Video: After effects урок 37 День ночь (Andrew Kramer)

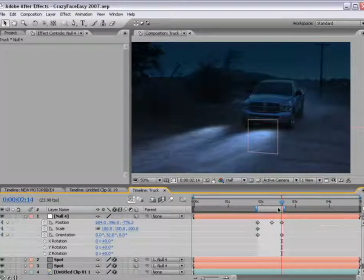(8:07)
После того, как вы подрегулируете все эти установки, все должно выглядеть совсем хорошо, так как вы сможете вращать слой Null Object как угодно, и даже уменьшать его в размере, чтобы получить именно тот вид, который вам нужен.
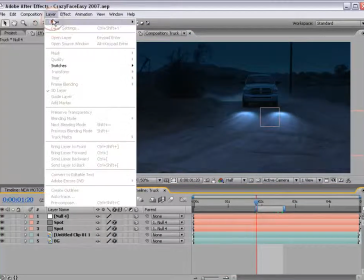(8:19)
Теперь создаем новую черную основу.
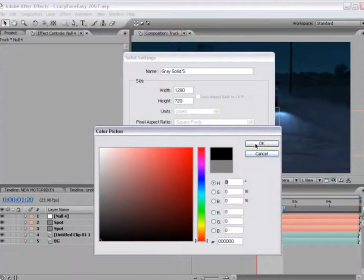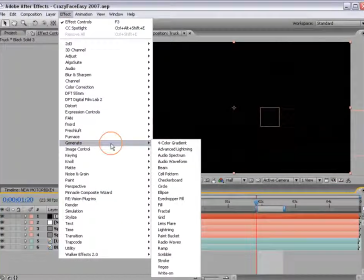(8:27)
Займемся созданием фар. Выбираем эффект Generate Lens Flare.
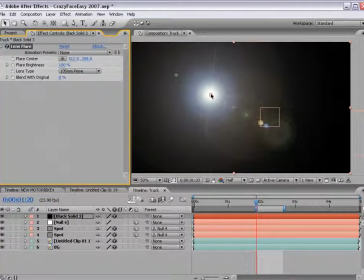(8:33)
И в графе Lens Tape выставляем 105 мм Prim. Помещаем этот эффект ровно по центру.
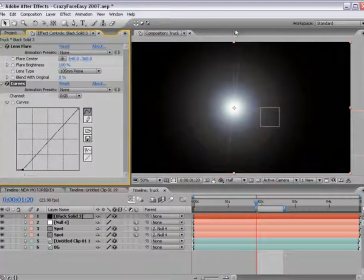(8:41)
Color Correction Curves. Добавляем немного черного цвета, чтобы по краям свечения все было темным, а не ярким.
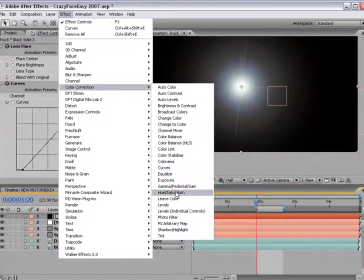(8:49)
Затем выбираем эффект Color Correction Hue Saturation. И подключаем к Lens Flare функцию Colorize.
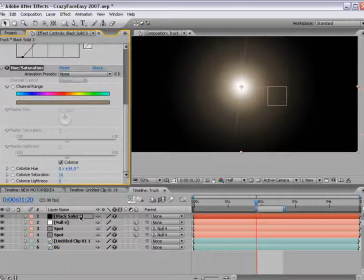(8:57)
Можно добавить чуть желтоватого оттенка. Нажимаем клавишу F4 и меняем Transform Mode на Add.
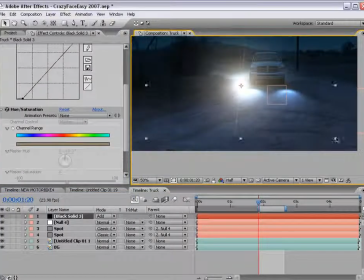(9:05)
Далее мы увеличиваем масштаб созданного слоя и отодвигаем его назад.
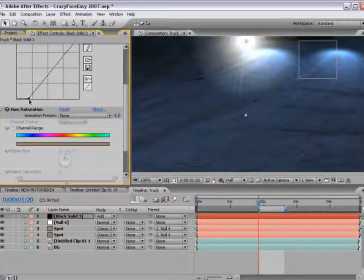(9:10)
Но нам совсем ни к чему вот эти острые края, поэтому мы будем отодвигать шкалу Curves до тех пор, пока они не исчезнут.
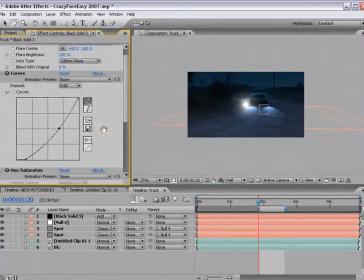(9:17)
Можно также пододвинуть все это так, чтобы самое яркое пятно было по центру. Именно это мне нравится в регулировании изображения с помощью функции Curves.
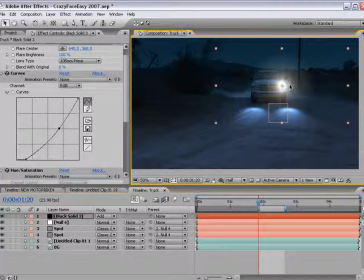(9:25)
Затем возьмем слой черной основы и наложим его на слой освещения. Пододвинем немного и уменьшим в размере. Затем удваиваем слой черной основы и отодвинем второй слой в сторону.
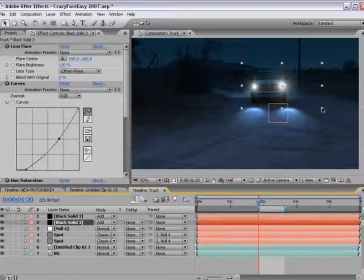(9:39)
Мы всегда можем уменьшить эти слои так, чтобы один из них был ярче, второй тусклее, чтобы не светил прямо в камеру. Это отличный способ придать изображению еще большую правдоподобность. В обоих случаях выбираем функцию Position и Scale и подключаем к обоим параметрам ключевые кадры.
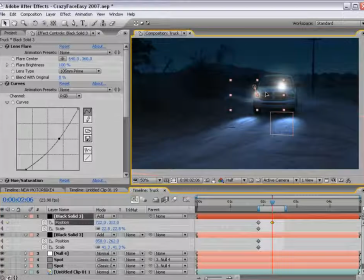(9:55)
Затем проматываем запись и следим за тем, чтобы они совпадали со светом фар.
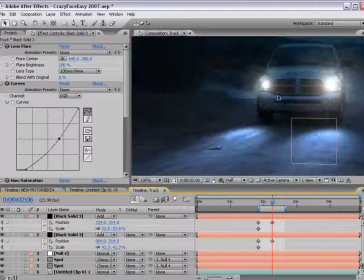(10:00)
Придется помучиться, чтобы все совпало и получилось, но результат того стоит. Вы также можете попробовать применить функцию tracking для съемки в том случае, если запись не очень динамичная.
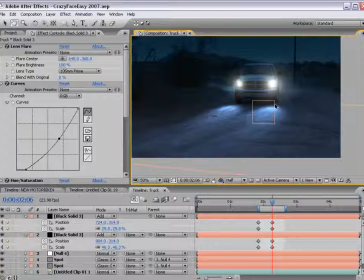(10:10)
То есть, если съемка показывает не несущуюся и резко поворачивающую прямо на камеру машину, а спокойно едущий автомобиль. В этом случае применение трекинга достаточно удобно.
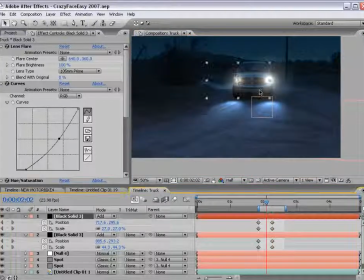(10:24)
В другом случае мы просто выбираем вот это меню, выставляем ключевой кадр посередине и состыковываем изображение со светом.
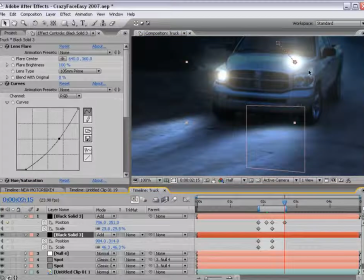(10:31)
После к нему можно будет применить инструмент Tool, или приглушить яркость фар, или что-либо еще в этом духе. В любом случае, сама суть эффекта останется
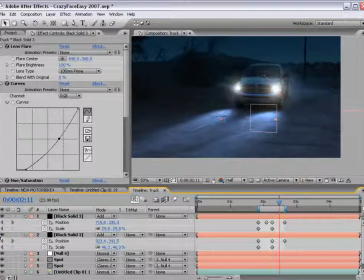(10:45)
неизменной. Временно отключим слой Null Object. Вы можете увидеть пример того, что мы пытаемся создать. Мы, конечно, можем создать изображение световых лучей, пробирающихся сквозь завесу пыли и освещающих пространство,
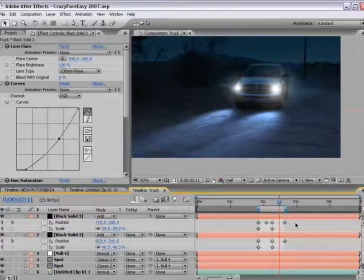(11:02)
но в реальной жизни мы не часто видим подобное явление, так как свету не приходится постоянно пробиваться сквозь грязную дорогу. То есть не грязную, а пыльную. Я, кажется, потерял логику изложения.
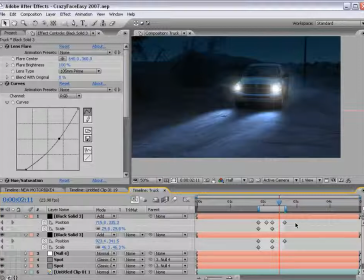(11:17)
Когда мы ведем автомобиль по улице, то, как правило, нет ни особой пыли, ни особого освещения. Поэтому наша задача создать тот свет, который отбрасывают фары и источники, которые этот свет производят.
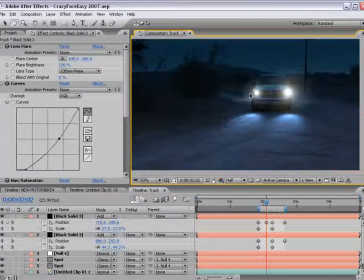(11:29)
В первую очередь необходимо убедиться, что на изображении присутствуют отраженные подсвеченные участки, и чтобы сам свет не казался мутным.
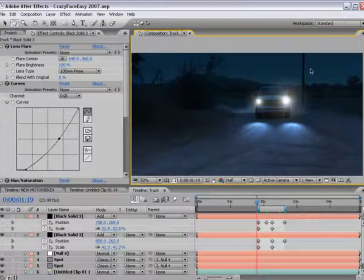(11:37)
Поэтому мы переходим к следующему пункту. Представим, что на заднем фоне есть какие-то дома, в которых, допустим, горят окна.
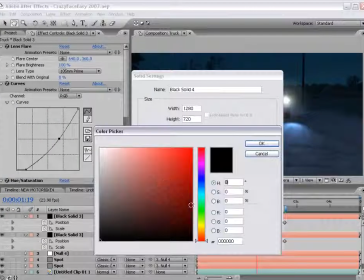(11:46)
Создаем новую основу, светло-оранжевого цвета.
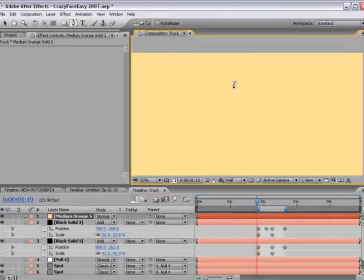(11:53)
Применяем функцию Mask небольшого размера, или воспользовавшись инструментом Paint Tool, создаем более детальную маску.
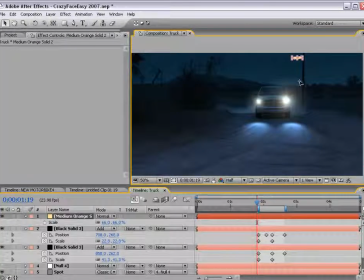(12:00)
И представим, что на нашем изображении, к примеру, был фонарь. Можно добавить ему немного свечения.
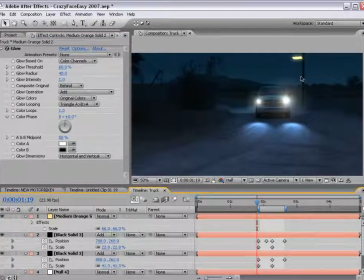(12:13)
Вот как мы это можем сделать.